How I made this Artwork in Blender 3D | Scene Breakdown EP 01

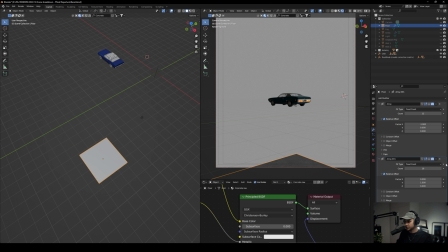one plane surface here but I used two arrays to extend on both
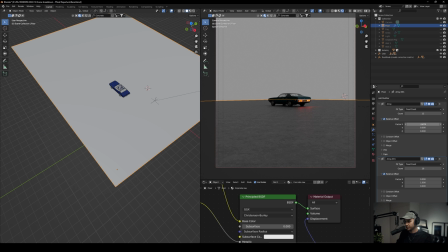sides so here first was first factor x was minus
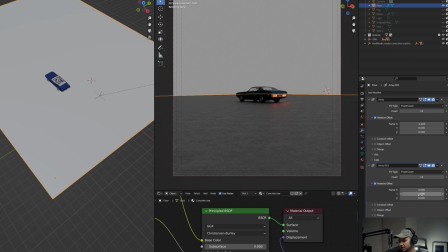one and then on the second one is the y-axis I just had to
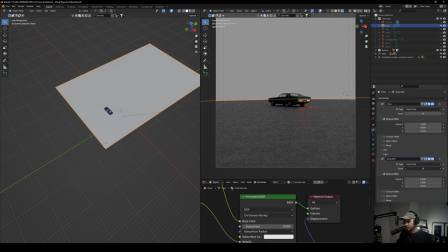set it to one and then you can add pretty much as much as count you can
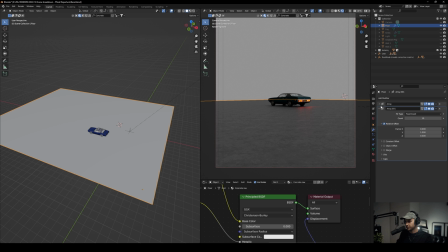extend it that's probably the best way to do it and that's it for the floor basically that's what I did and here we have the camera
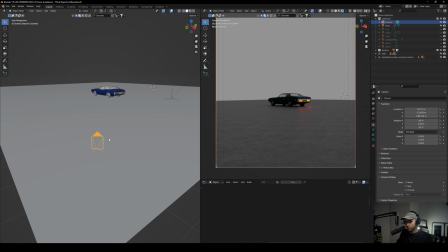the camera is not as symmetrical as usual that i do but i want it to be just like on this side i didn't do much with the
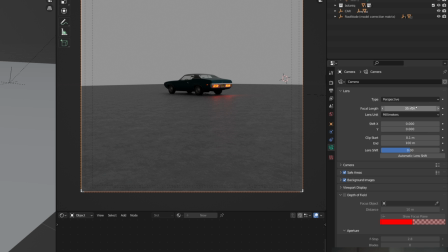camera i just had to put the focal length on 35 millimeter there's no depth of field and pretty much that's it the next thing i want to talk about is the
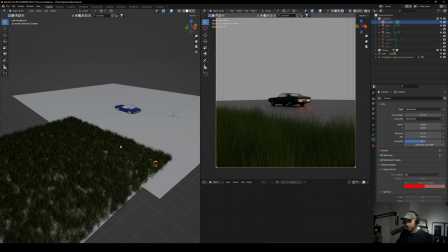grass here so basically the grass was definitely quite
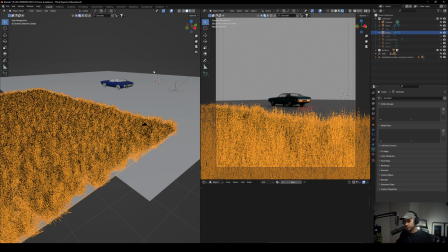helpful to create this cinematic depth to it so it also separates the foreground
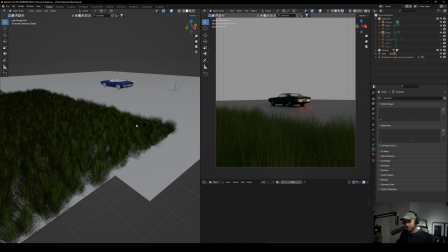from the actual light here which we're gonna get to it in a bit so the grass was quite simple i got it from botanic i remember
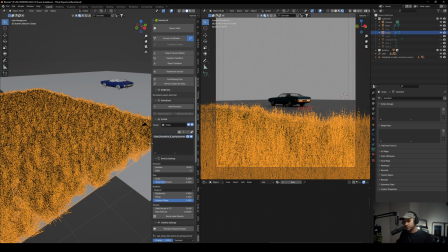um yes it's called grass decorative i believe this is from the previous version so i'm not sure if you will get the same style but this is a very simple one it was the first one i chose you might not get the exact result if you try it out again but you will get
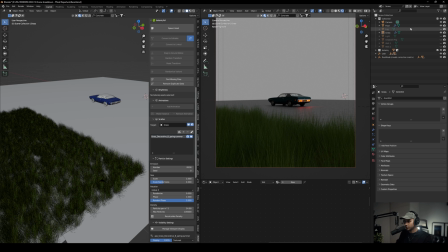something quite similar now that's for the grass the next thing i want to talk about is something that i'm actually really excited about which is the
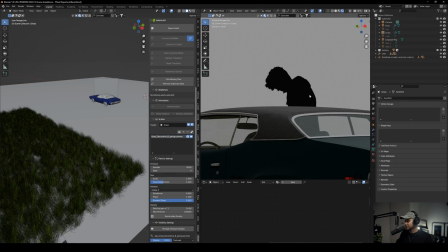png that i used as my character now a lot of people don't know this but this is more like of a secret that i use and i'm actually working on a bundle of pngs that i have created myself so stay tuned for that but what i did basically i just got a picture
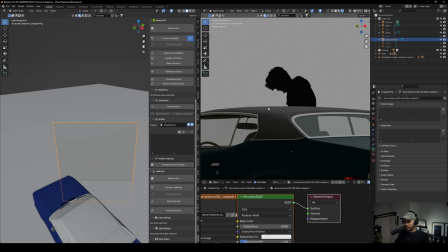from unsplash i just cut out the the whole background i made the png completely black as a silhouette a reflection of silhouette and then all you have to do is just
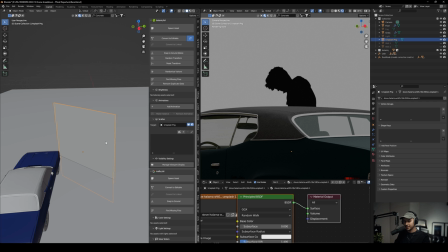file import images as planes and you're good to go easy as that this is one of the probably the best technique to
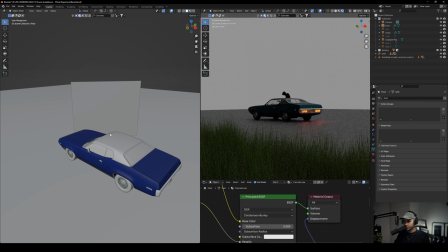add silhouette characters to your scenes and they are quite unique because you don't always get them on 3d platforms that sell 3d
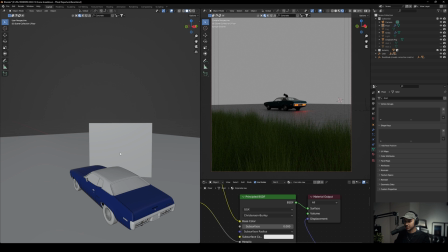assets they're all look alike especially the free ones i see so many artworks that have same models over and over so this is a way to stand out in my opinion
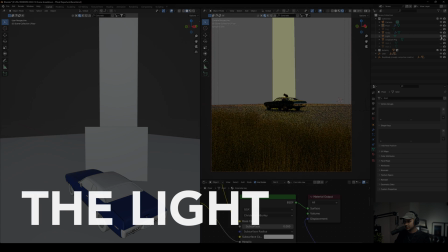and now let's talk about the light here basically what i did for the light
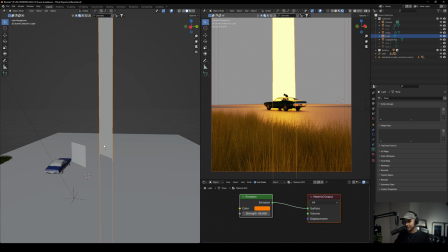something very simple i don't even have to explain i guess i created a plane um and then i just
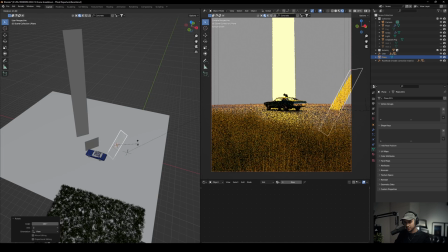rotated it in the direction of this you know this will be terrible because you get the point so and
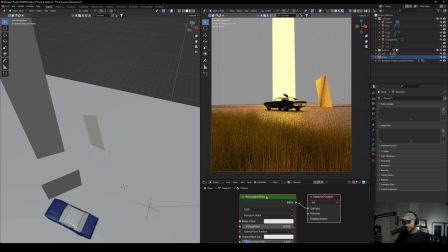all i had to do create a new material and then add an emission to it and that emission
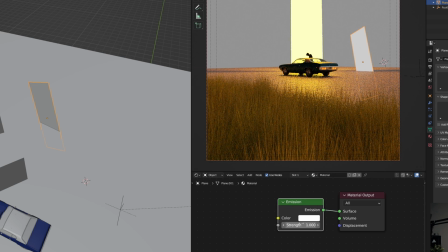will be link to surface and then basically set to an orangish color around here so basically that's what i did for this
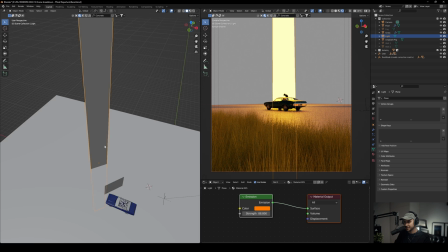one as well pretty simple pretty easy nothing too complicated about it but
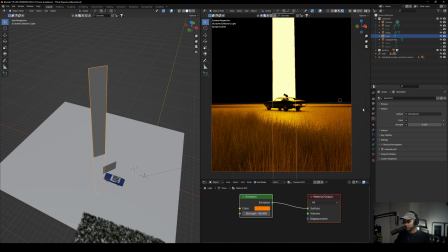the tricky part here was now if i bring down the strength on the on the world this is how it looks like right now the trickiest part was i
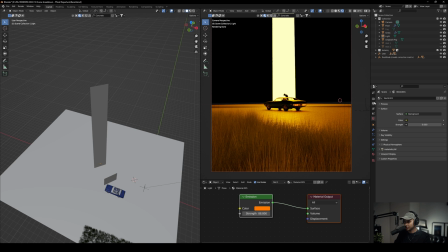wanted to make it more glowy and with cycle you don't have that option as you have it with Eve real-time engine so what
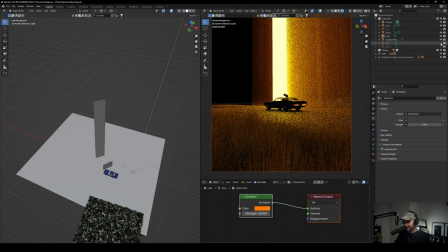I did I created two walls as you can see it makes a huge difference it's way reflective and it has a very nice glowy look
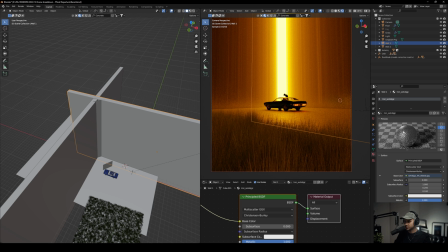to it here and what I did with these materials of these walls I believe I used Quixel to get one of those imperfections surface this one is iron
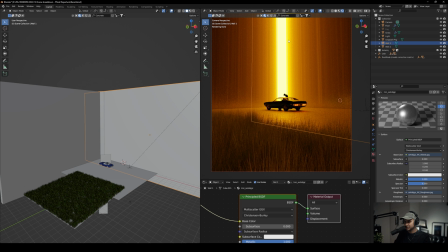I really like the look that it gets from the light collapse here so
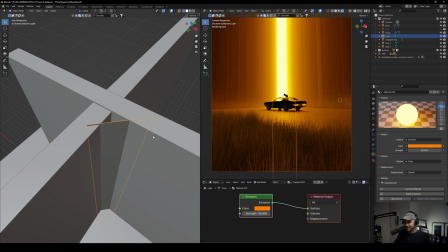that way it creates lights within the material like as
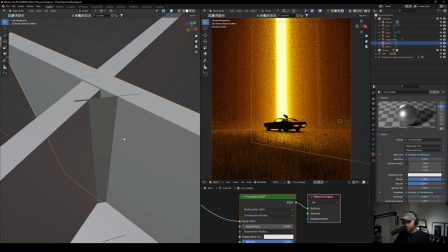you can see the this this side of it once i try that out i was just blown away
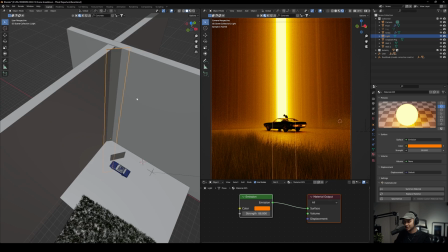and lastly which is something i always pretty much always do is